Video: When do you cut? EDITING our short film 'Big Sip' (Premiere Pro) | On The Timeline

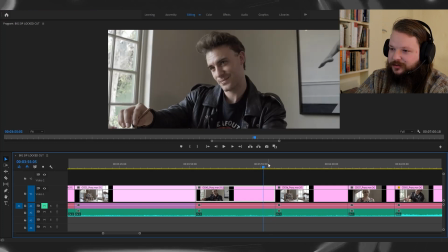492s
You know, he's really committing to being such a horrid person, but there's that doubt there that plays into
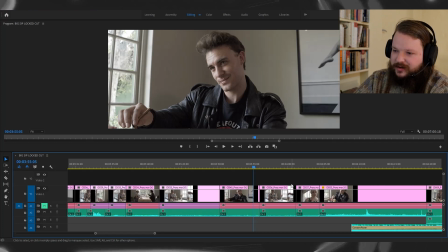502s
the comedy because obviously all the stuff that he's doing to try and impress Jessica is all very put on.
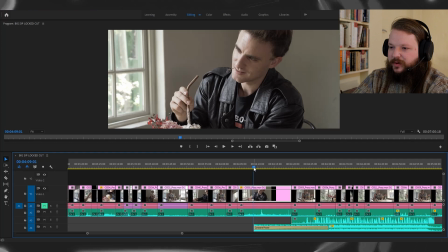510s
Moving forward to the actual sip, as it begins,
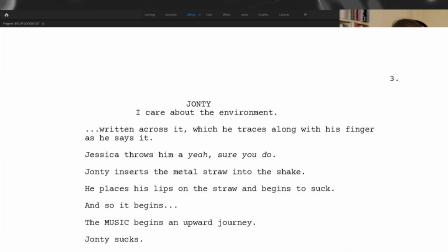515s
you can see if we just pull up the script here that the beats,
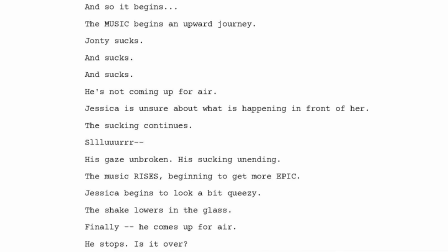521s
the action and reaction are written very succinctly,
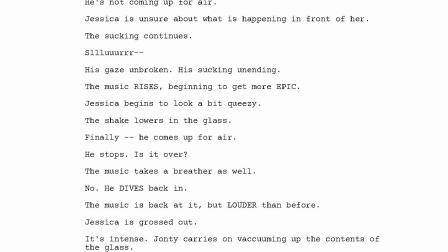525s
almost the same way that like an action script would be written.
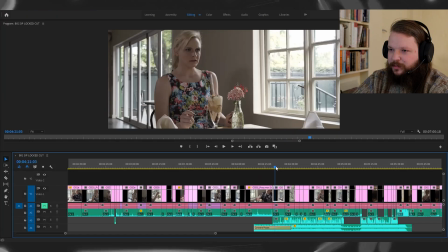530s
And these are the pieces that I knew.
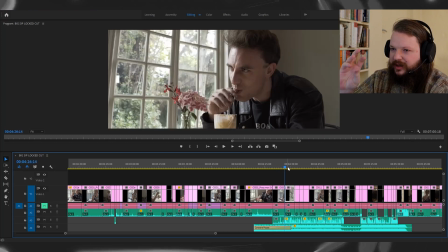533s
Obviously some things changed here or there, but that when I was watching it, I knew I had that moment. I knew I had this moment. I can cut between that, and that goes back to what I was saying about editing beforehand.
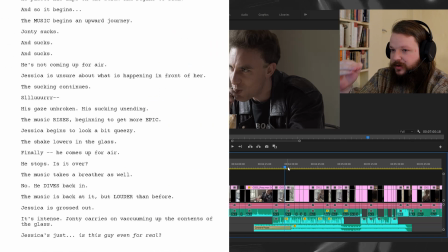549s
Even from the script phase, if you look at the script, you can see the action, the reaction. It's almost like I'm cutting it there and then.
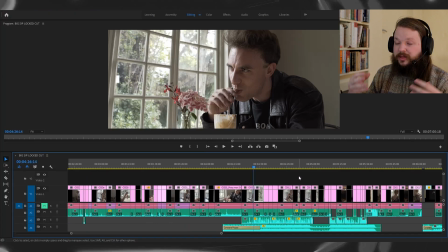558s
A mistake someone can make is not thinking, not considering editing from the pre-production phase.
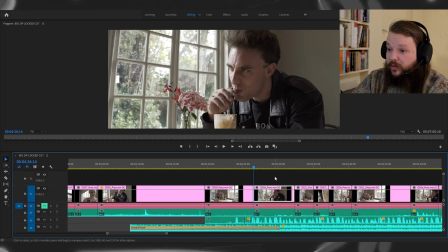565s
And I think it's very important, especially in the case of this film, because otherwise I wouldn't know exactly what I needed to get to actually construct this.
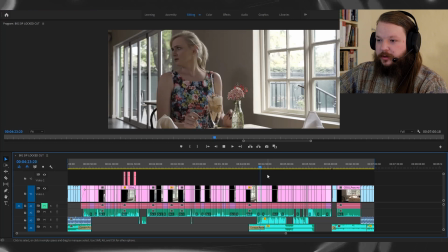577s
So going into the sip here, you really see that expansion and contraction of time.
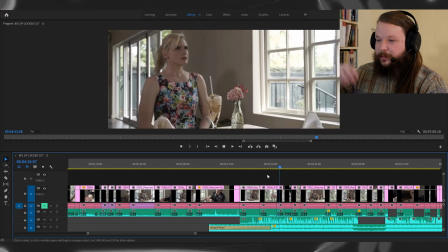586s
Obviously a real shake would go down far quicker, but I'm playing it to the eyes, each cut, each shot, reverse shot is establishing a new piece of information. As we see here, it's just like new morbid curiosity, like what? That's what I'm looking for in the performance. Those moments, especially in the film here, which is almost completely silent, I'm looking for those important beats.
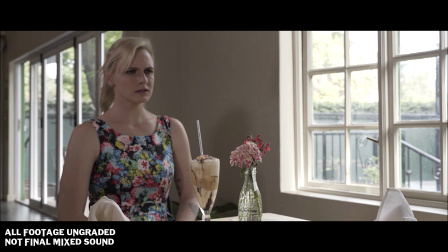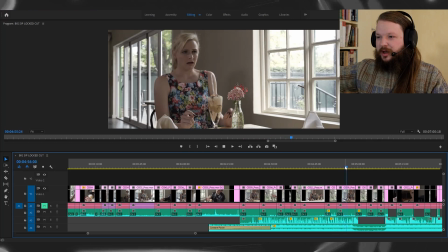623s
Drawing it in, really pulling that tension. I've got singles on each of them, so I know I can expand and contract that time for as long as I want. The actors are probably reacting to different parts of these performances, but I can really, because I've got these, because I set it up and I knew I wanted to get these two singles on them for these moments here, I can really pick and choose the specific performance beats I want, like this brilliant moment here.
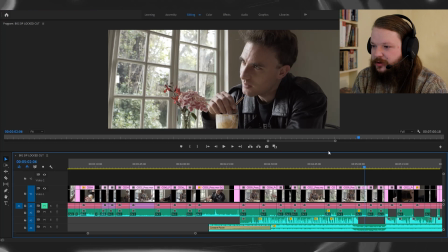657s
It is so great. Here, playing with the music, the music is really scoring Jonty's cockiness here. It's what he believes in his head, and I think that's also a very important edit choice is what music are you using? What are you cutting to? What's the tone you're trying to establish? What is the score scoring? Is it scoring the character? Is it scoring the situation? Is it scoring the emotion of it? I think score can be used more than just scoring exactly what you're seeing on screen.
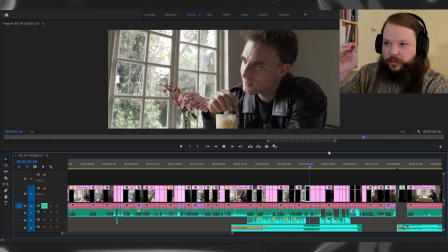692s
You know what I mean? I think a lot of the comedy here comes because we know that the score here is scoring his cockiness and sort of control of the situation with this silence that he has. He's so full of himself. It's ridiculous. He's absurd.
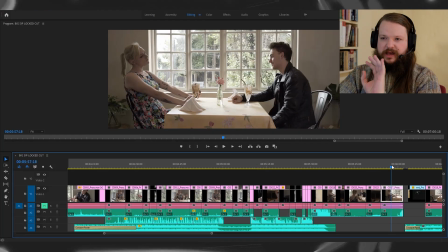711s
Moving into these moments here, you don't just want to have a two-shot and then get a close-up and then a close-up there, and then you want to find specific moments as you're shooting it so that you know later.
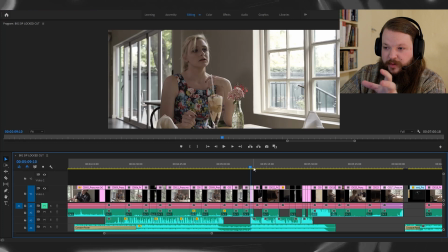725s
I knew that after the part where he starts sipping again,
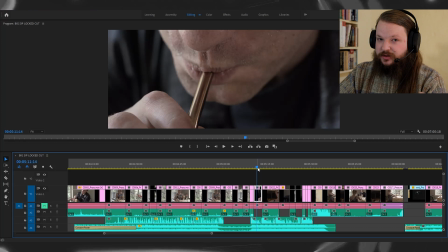729s
we're more connected to Jessica's sort of plight as she has to endure this ridiculous human, and we move directly into her point of view, which is very important.